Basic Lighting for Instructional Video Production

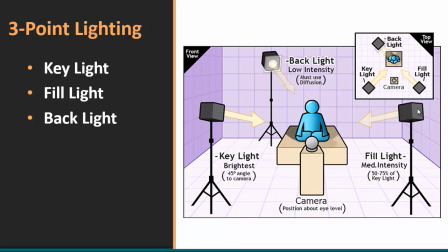12:04 This is one of the fundamental techniques that most producers use, especially in interview segments, when they have a subject that's seated or standing, just not moving, and you can block them in a particular space on the set.
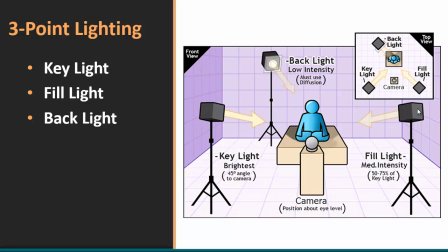12:21 Typically this is done with three different lights. The first is called a key light, the second is called a fill light, and the third is called a backlight, and they vary in intensity. The key light, as you would imagine, is the strongest, and it's always at an angle. It's never straight in front of the subject.
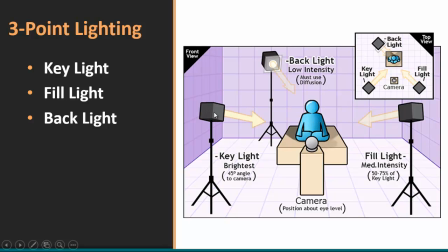12:37 That's really, really important. So this light dominates, going off to the right here. The camera is dead in front of them. The fill light, which is less intense than the key light, covers the other angle,
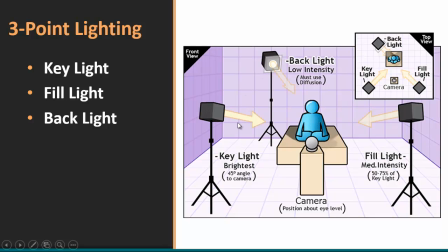12:49 and then you always have a backlight that's usually on the same side as your key light, but it's a much lower intensity. And it's important that it's a diffused light as well. You can see in this overview right here how the light works here.
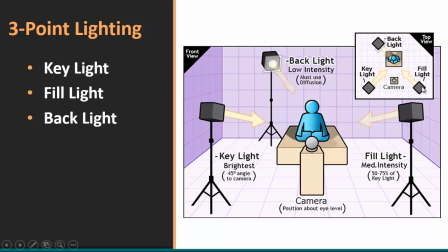13:05 The key light lights up this side, the principal side of the face. The fill light will fill in those shadows that would form from this light, and then the backlight creates kind of this halo effect on the shoulders and the head that we're so used to seeing, even if we've never really paid much attention to it.
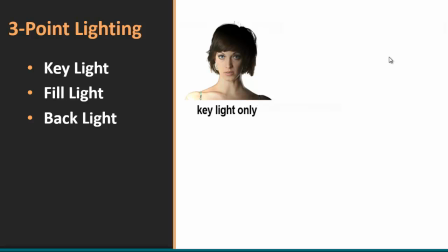13:22 Here's a good demonstration, and again, please excuse the cheesy model pose here, but these photos demonstrate this really well. If you blast one side at 45 degrees of your subject with your key light, this is what happens. You end up with these shadows over here on the right hand side,
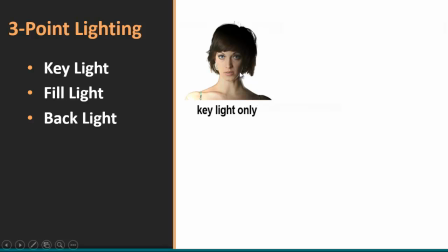13:39 and that may be okay for Hollywood productions where you're trying to make the subject look villainous, but for our needs in instructional interviews, typically that's not very practical.
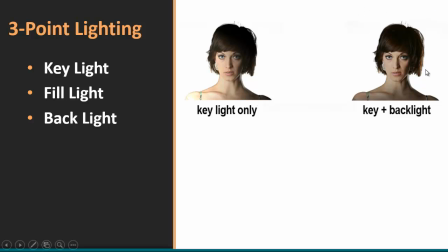13:51 When you add the backlight here, you can barely see what happens. It's very subtle. You can see that the right side of her hair here is lit up, and we've got a little bit of halo effect right here on that side of her neck.
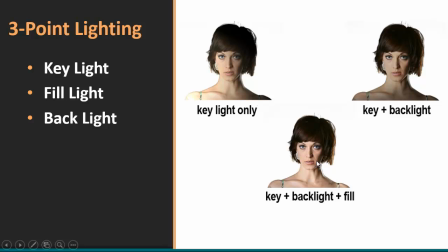14:04 It's not until we put the fill light in here as well to take out some of those shadows on that side. You're still going to have a little bit of one right here, but she's much better lit up and much better exposed for this particular type of shot.
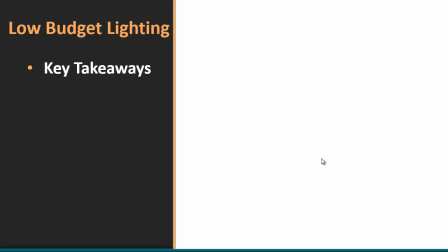14:18 So what does all of this mean to you, especially as you get ready to start your productions for your final projects here? I know that most of you are not going to have these sophisticated and expensive lights at your disposal, and that's fine. The good news is, if you apply these techniques, especially the three-point lighting technique,
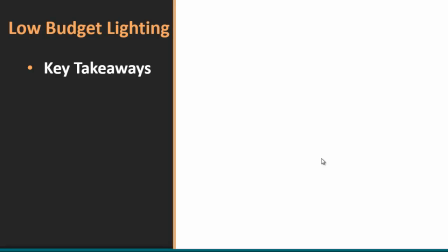14:38 using even regular household lights, you can get away with excellent quality lighting in your productions. So here's some of the key things that I want you to take away from this particular presentation. Use reflectors or fill lights for backlit subjects or subjects that are in front of bright outdoor backdrops.
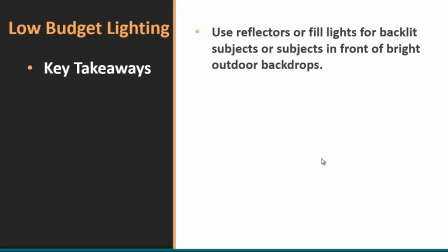14:56 This is so important when you're shooting outside. And you don't have to have access to those nice fancy reflectors. They're not expensive, but you can simply use poster board or a windshield dash protector that you buy for your car.
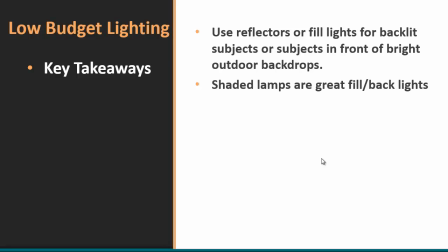15:10 Those make excellent reflectors. Shaded lamps are fantastic fill and backlights, as we mentioned earlier. So just position them according to the three-point lighting strategy. Shop lights make great key lights. Most of them are very powerful. Shower curtains, as we said earlier, are very, very cheap diffusers.
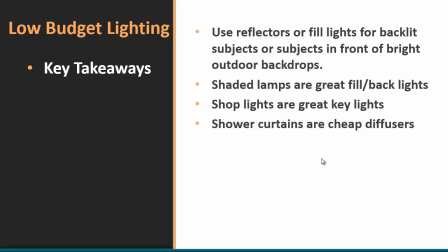15:30 Just again, don't put them on top of the light if there's any heat, because they will melt and you don't want a fire hazard. Bed sheets are great diffusers, but again, avoid the fire hazard. Same deal. Clothespins are fantastic for attaching especially bed sheets to strings.
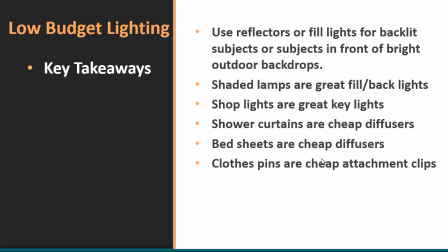15:48 You can tie a piece of string from one side of the room to the other and then hang a sheet over it, pull it tight, and you've got a fantastic backdrop. Likewise, you can use it to create light diffusion as well and have the light shine actually through the sheet onto your subject.
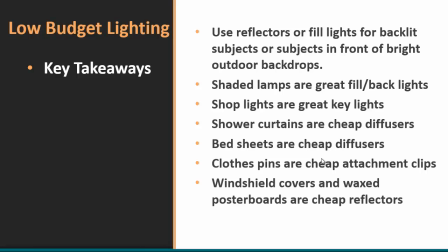16:05 It just depends on what you're trying to do. Windshield covers and waxed poster boards, as we said, fantastic cheap reflectors.